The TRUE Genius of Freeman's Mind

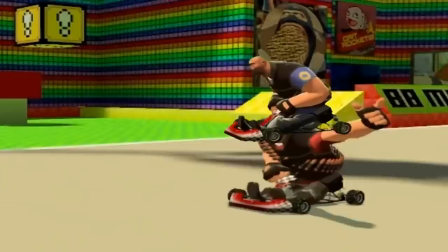0:00 The early days of the internet and the rise of YouTube led to many talented young people creating whatever kind of crazy shit they had in mind.
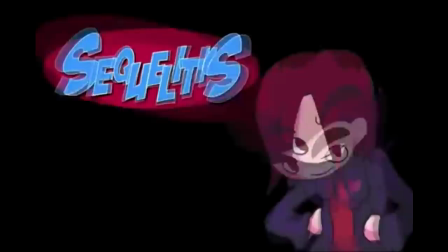0:07 It was a chance to share your funny little ideas and skits to the world without having it broadcasted on live TV and having much more freedom.
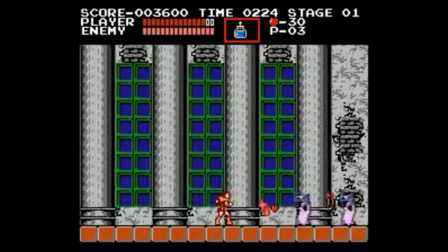0:15 One of the most popular routes was to express yourself through gaming skits called machinimas.
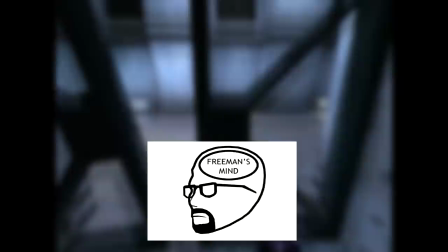0:20 One of the most popular machinimas, though, was a strange little web series titled Freeman's Mind.
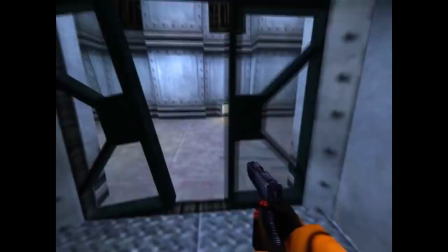0:25 It was a sort of playthrough of Half-Life Source, but instead of listening to the commentary of the player,
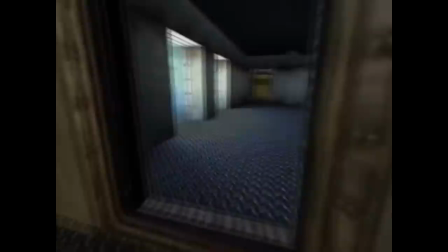0:32 instead you are following the inner monologue of Gordon Freeman going through the events of the game.
Are you the one making all that noise?
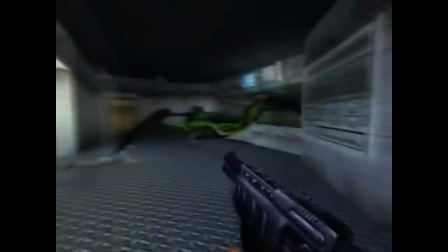0:40 Monkey on a stick! We're getting fingered by Godzilla! No!
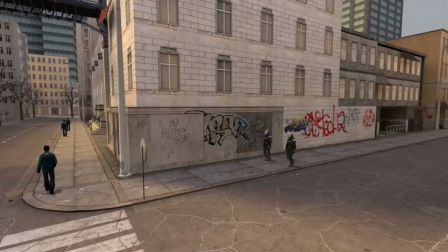0:45 No!
This series was created by one Ross Scott, who had previously worked on Civil Protection,
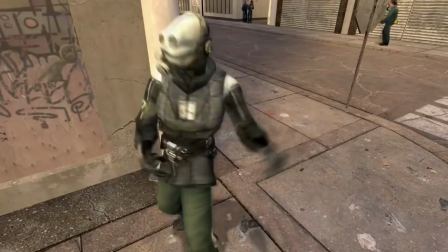0:50 another really great and really funny series featured on Machinima that had also received a lot of praise.
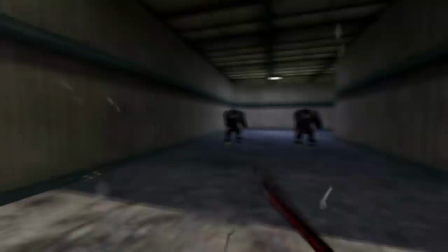0:59 Freeman's Mind was well-received from fans of Civil Protection and Machinima alike. Earlier episodes would easily surpass the 1 million view mark on Machinima.
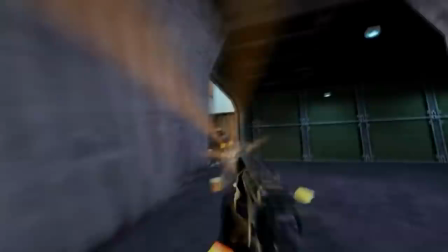1:08 Now, this series is, in my opinion, one of the funniest and most tightly written series on YouTube as a whole, even today.
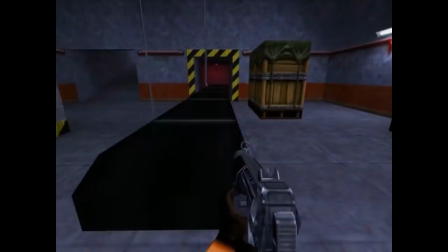1:17 And it seems to be for reasons that no one actually talks about. So that's really why I wanted to make this video.
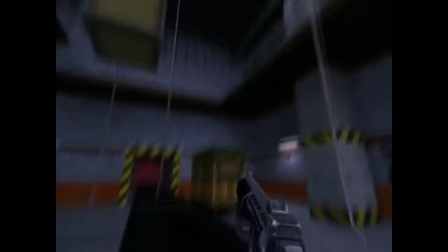1:23 To showcase the true genius of Freeman's mind.
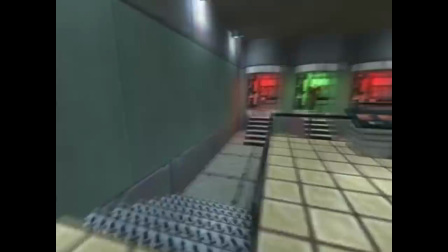1:30 The most apparent reason why this show works so well is because of the main character, Gordon Freeman, who is voiced by Ross Scott.
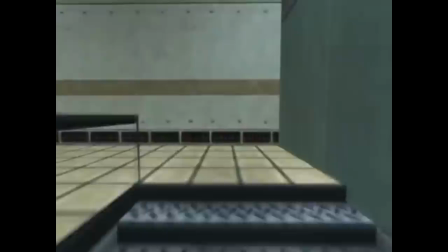1:37 He is a self-centered and narcissistic asshole who wants nothing more than to rise up the corporate ladder and have everyone work under him and appreciate him. But, most importantly, he's a theoretical physicist, and Ross does not forget this.
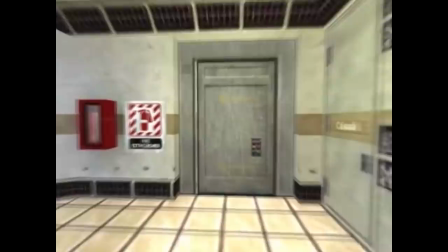1:51 Ross constantly adds in lines of dialogue that show that Freeman's actually qualified for his job, and that he most of the time knows what he's doing there.
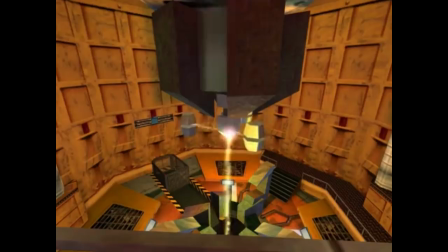2:00 At times like this I remember why I became a physicist. To show antimatter particles who's boss!
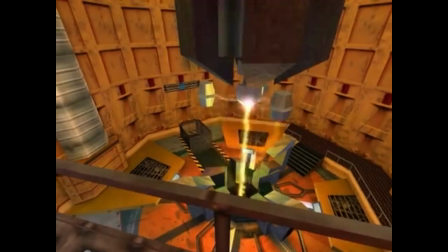2:07 Yeah!
It never feels like Freeman is not smart enough for his position.
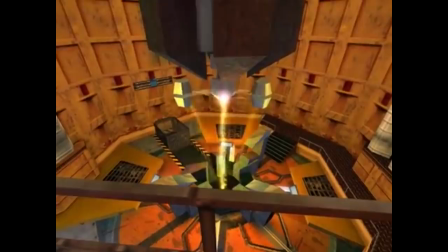2:12 this is a fantastic touch to the character that makes him feel all that much more believable which in turn makes the viewers care about him even more
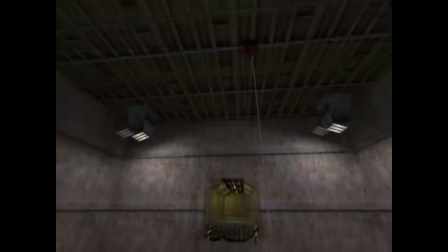2:20 and that's the next biggest thing freeman feels like a real person going through the hells of black mesa he doesn't go through the whole scenario as
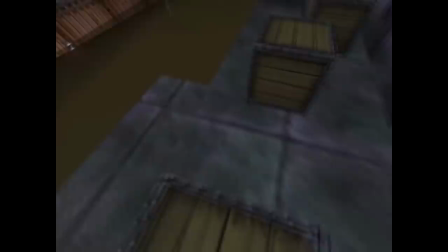2:27 a video game character he thinks through situations and if in the game there's a ledge that's a little high up and a little out of his
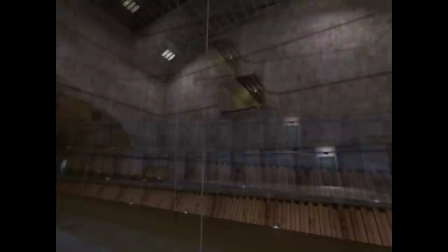2:34 reach that normally in the game you would not be able to climb he will make freeman climb up that way instead of going the long way around
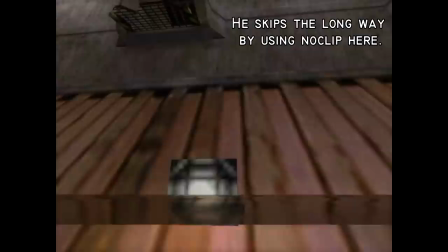2:41 and doing this whole song and dance routine that makes no sense from the mind of a normal person.
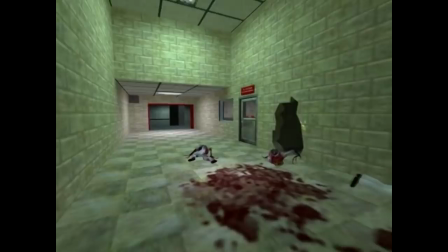2:47 This makes the comedy work even better when the only way through a part of the game isn't the sensible way or the realistic way.
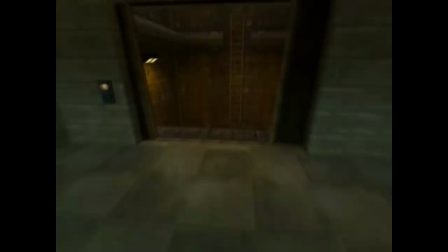2:54 I guess that means I have to take the elevator. I guess that means I have to take the elevator.
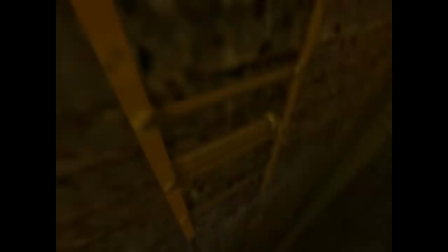3:05 Oh my god, that was stupid. Why do I keep doing stupid things?
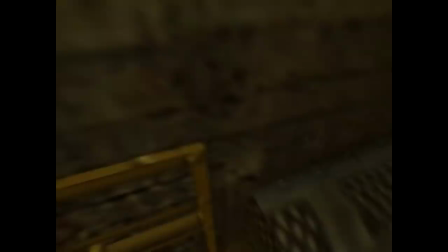3:10 Oh my god. Oh, I could have died.
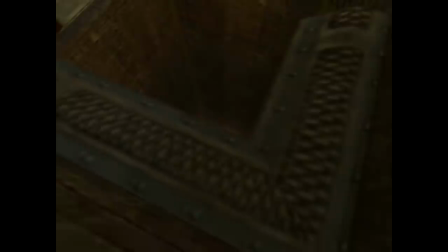3:15 Now, there is a few hiccups here and there in the show where it gets a little too unrealistic and unbelievable.
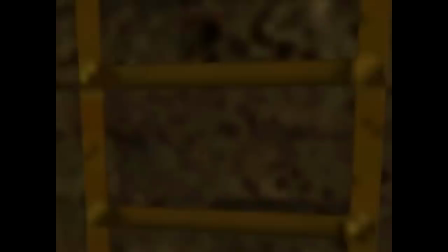3:22 But it's still a video game where you fight aliens and hundreds of marine soldiers. You need to suspend your disbelief just a little bit.
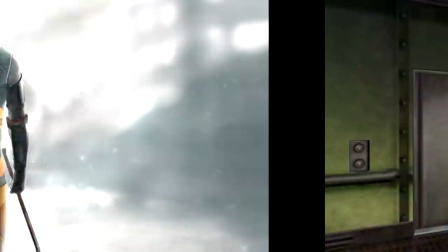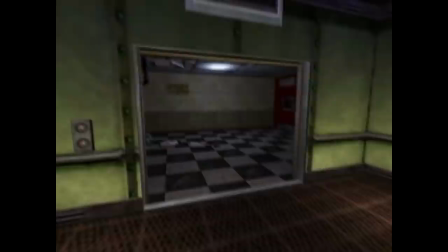3:35 One of the more subtle parts of the show, and one of my personal favorites, is Gordon's slow descent into madness.
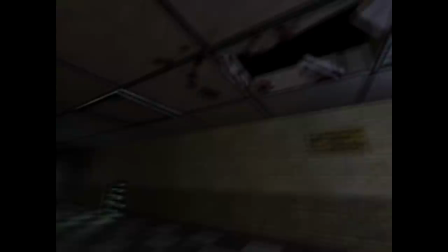3:42 The Gordon Freeman at the beginning of the series is not the same Gordon Freeman at the end of the series.
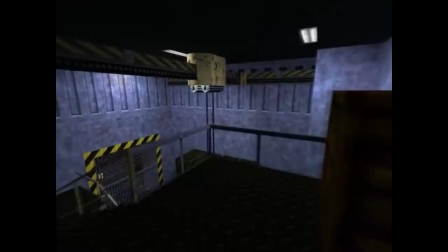3:48 At the beginning of the series, he starts as a man who is cold and rude, but is never malicious.
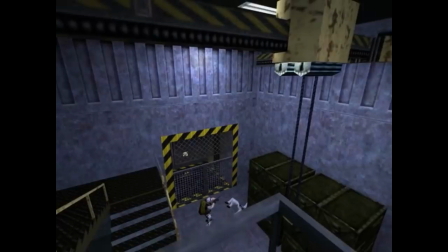3:53 When the soldiers first show up, he is reluctant to shoot them, always seeing if they would fire first while never firing first himself.
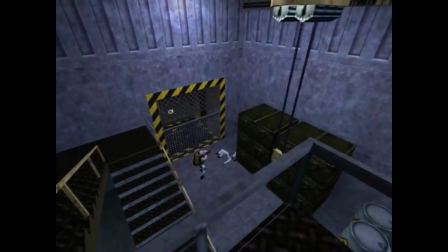4:00 He would justify his actions as self-defense. He would use that to cope with his killing.
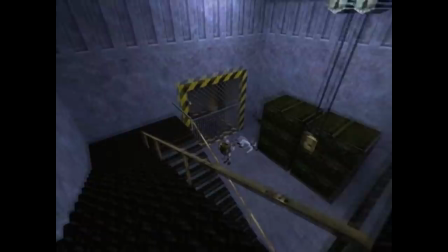4:06 I'll at least give him some warning so I don't sneak up on him.